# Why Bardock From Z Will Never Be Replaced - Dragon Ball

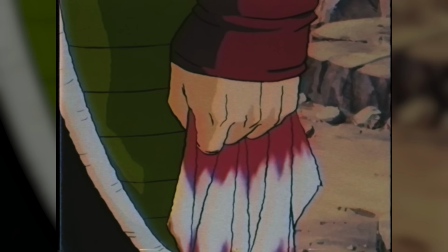It is instead through the bandana that we see his emotions, as the piece of cloth is tainted by blood.
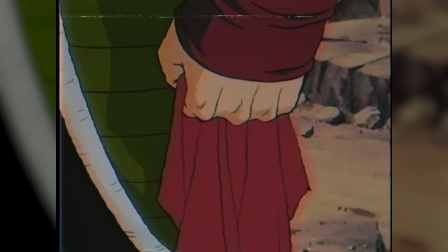Because he's a cold Saiyan warrior who has been trained to be apathetic to everyone and everything, especially those weaker than him, Bardock could come off as uncaring.
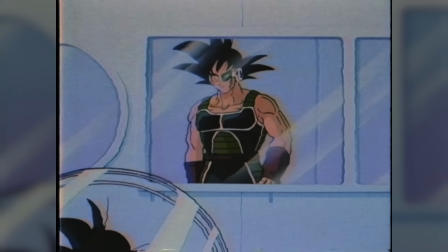Yet, just like when he visited Kakarot, he clearly does care, even if he doesn't say it.
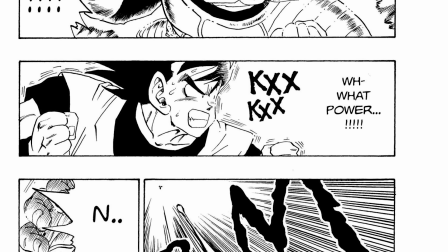A pretty stark contrast between how Vegeta simply kills Nappa without a thought.
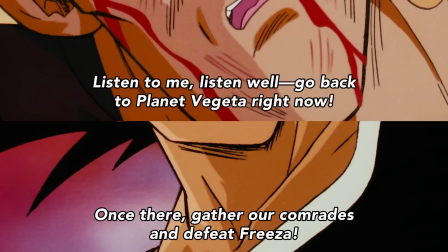Tora's final wish is for Bardock to unite with the other Saiyans and defeat Frieza.
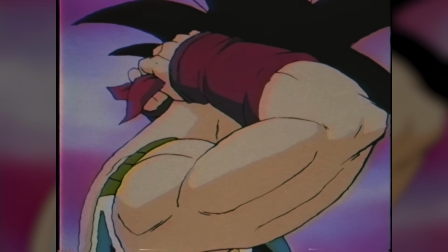It's only when the enemies show up and the bandana is on when Bardock starts to show emotions, as he, in a very literal sense, carries the blood of his race with him.
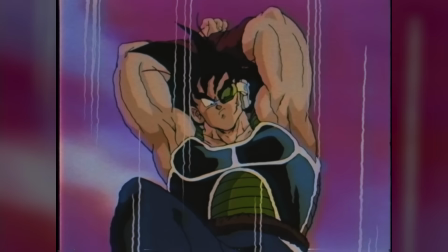He shows this in the only way he knows how: battle. Bardock fights using tricks, hiding, and using distractions to defeat his opponents.
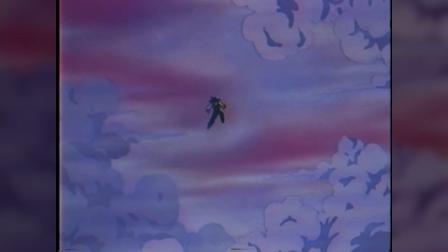These could be seen as dirty moves, but at this point, the Saiyans aren't fighting just because they enjoy it.
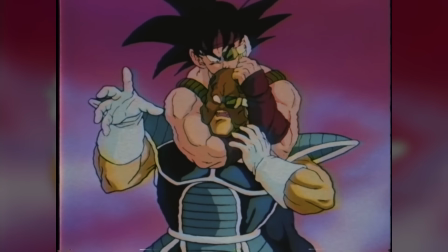Instead, these Saiyans are fighting because it's their livelihood, and they have a job to do, and they have to accomplish it by any means necessary.
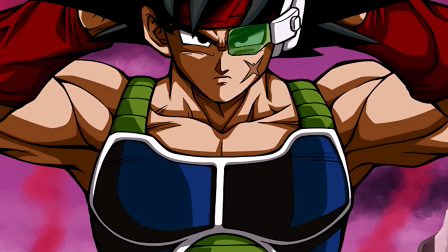Like I said before, Bardock used to be really weak, so surely he developed this style of fighting in order to defend himself, and defeat opponents who were stronger than him.
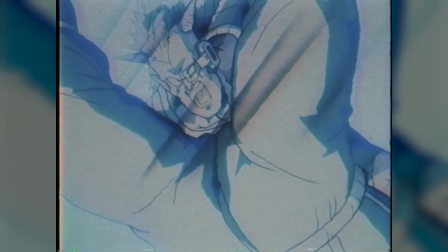But it's ultimately futile.
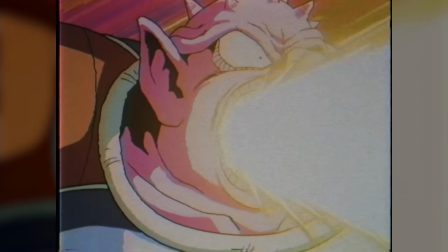Despite beating the rest, Dodoria is so far above Bardock that a single blast defeats him, as the bodies of his friends fly over Bardock and bury him.
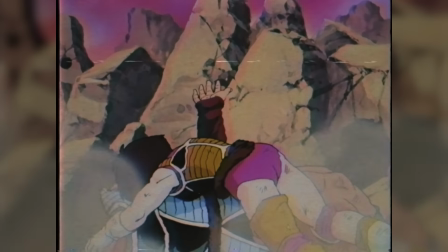The next scene opens with a fantastic shot of Bardock over the bodies of his friends. It's a horrific sight.
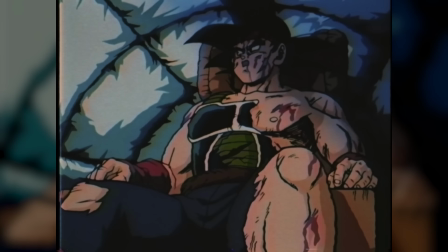Then we move on to see Goku being sent to planet Earth, while an injured Bardock makes his way to planet Vegeta in a Saiyan pod, passing by Frieza's mothership.
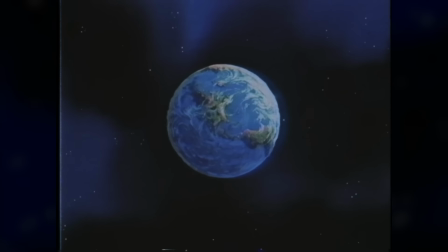Goku and Bardock are once again contrasted here, as Goku is heading towards a blue planet full of life, while the other is going to a red one that might as well already be dead.
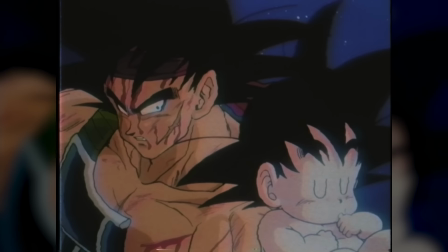Bardock and Kakarot intercept paths, and as they do, Bardock feels the connection once more. Images of Kakarot flooding his mind.
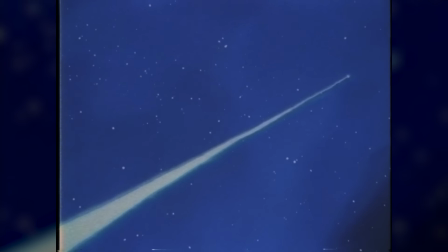It's obvious what path awaits both of them, as Bardock's ship is angled downwards, which could be construed as Bardock's path towards death,
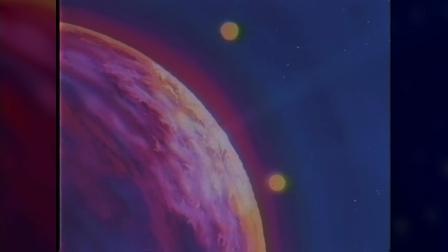his fall, while Goku's is angled upwards, towards a brighter future, so to speak.
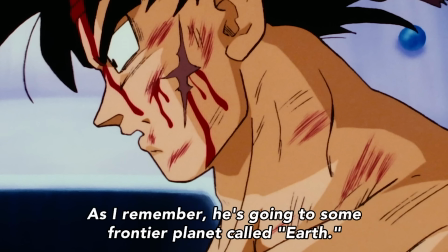When Bardock hears the name Earth, that's when he finally realizes that the nightmares were in fact premonitions, and that they would all be realized in due time.
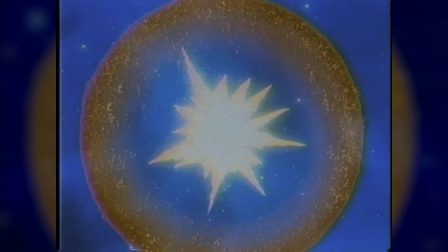He really had been looking at the death of planet Vegeta, and despite bleeding out, he has to do something.
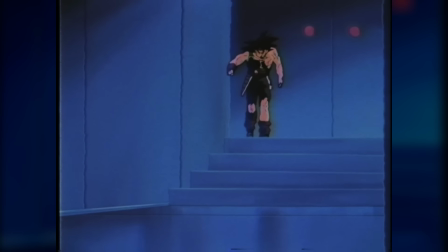It's really painful to watch him walk through the halls and fall, passing out.
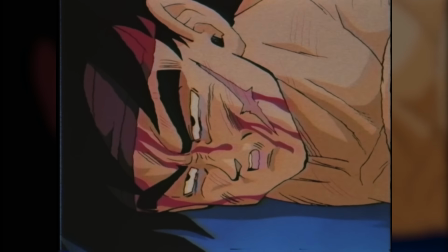He could give up and die right then and there, but as he lays bleeding, he starts to see visions more clearly.
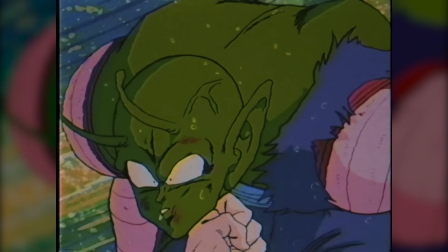Strange visions of Kakarot on a distant planet, and, of course, planet Vegeta's demise.
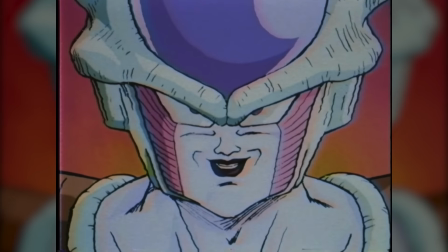But it's Frieza's face that wakes him up,
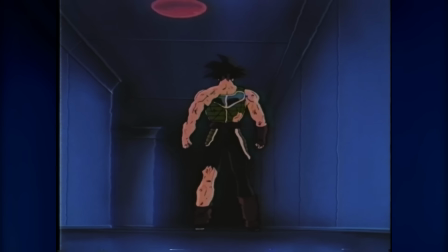giving him the strength to continue forward. He needs to gather an army and warn his people, fulfilling Tora's final wish.
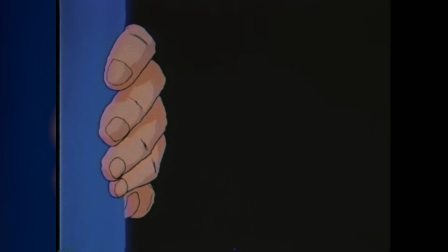At this point in the story, it seems Bardock is under the impression that he has the ability to still change the future.
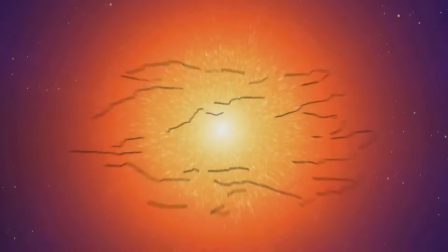This is much more tragic now, as the viewer knows that this is already set in stone.
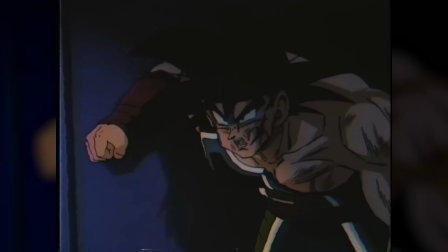The slow, lengthy shots of Bardock struggling to walk down the hallway,
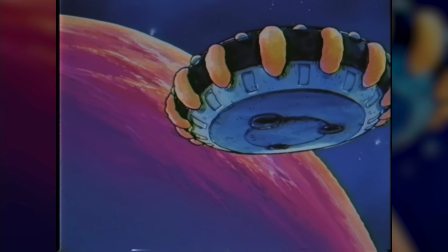accompanied by the quick shots of Frieza's spaceship looming ever closer to planet Vegeta, serve as something of a ticking clock.
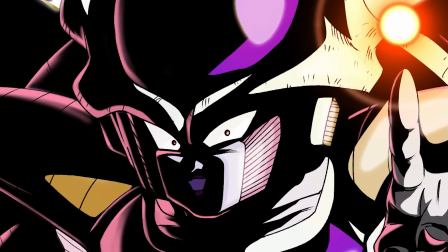Bardock already knows Frieza is on his way. He needs to act now, a constant reminder of the death that could arrive at any moment.
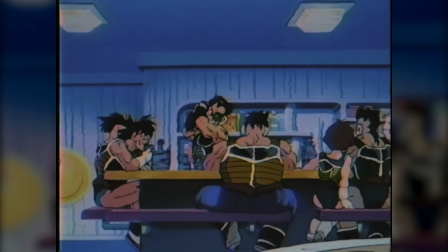The mess hall is a great scene, with Saiyans who really are just fools unaware of their future.
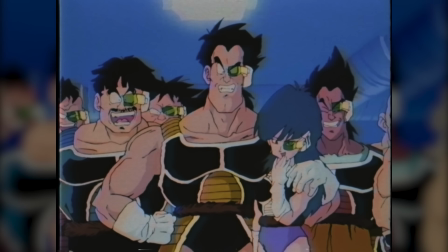They're all surprised to hear that they need to defeat Frieza, and no one believes Bardock. They all laugh at him.
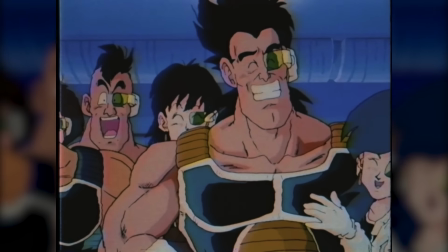In reality, they're all complacent to the system they're working in. They all seriously believe Frieza would never do something like that.
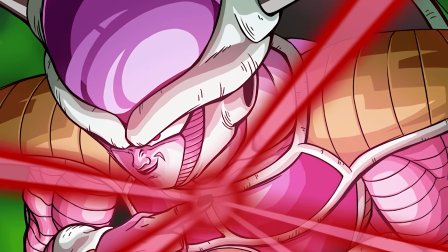But we have seen how Frieza talks about the Saiyans in private. But perhaps saying they're complacent isn't the right word.
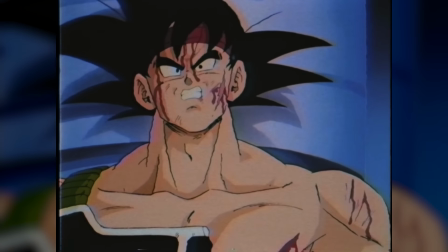Maybe instead I can say that they're victims to the system, yet really reject the only person who goes against it,
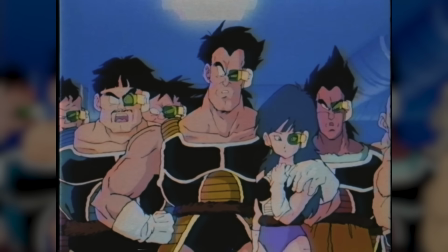because they believe that they're essential to Frieza, that as loyal workers, they're going to be protected.
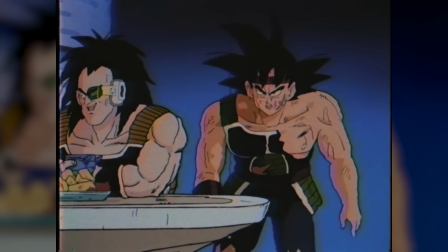Perhaps they've been so indoctrinated that they believe there's no alternative.
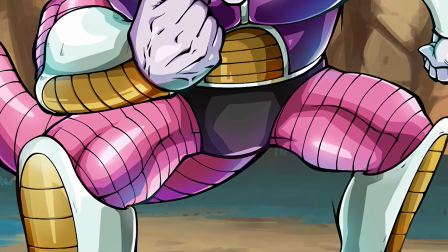First it was King Cold, then it was Frieza, someone so powerful there's really no chance that they could make any changes.
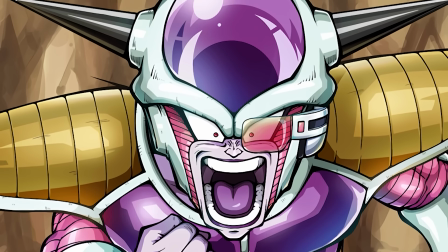Better to behave and keep their heads down than to attack head-on and risk being killed. After all, it's not like killing whole planets is something Frieza's against.
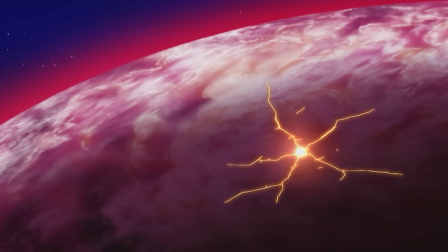They really are just convenient tools for him. Bardock runs, calling them all jackasses.
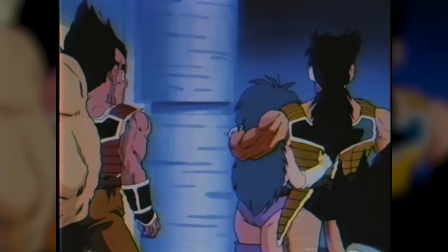He damns them to hell because he doesn't need foresight to know that that's where they'll end up.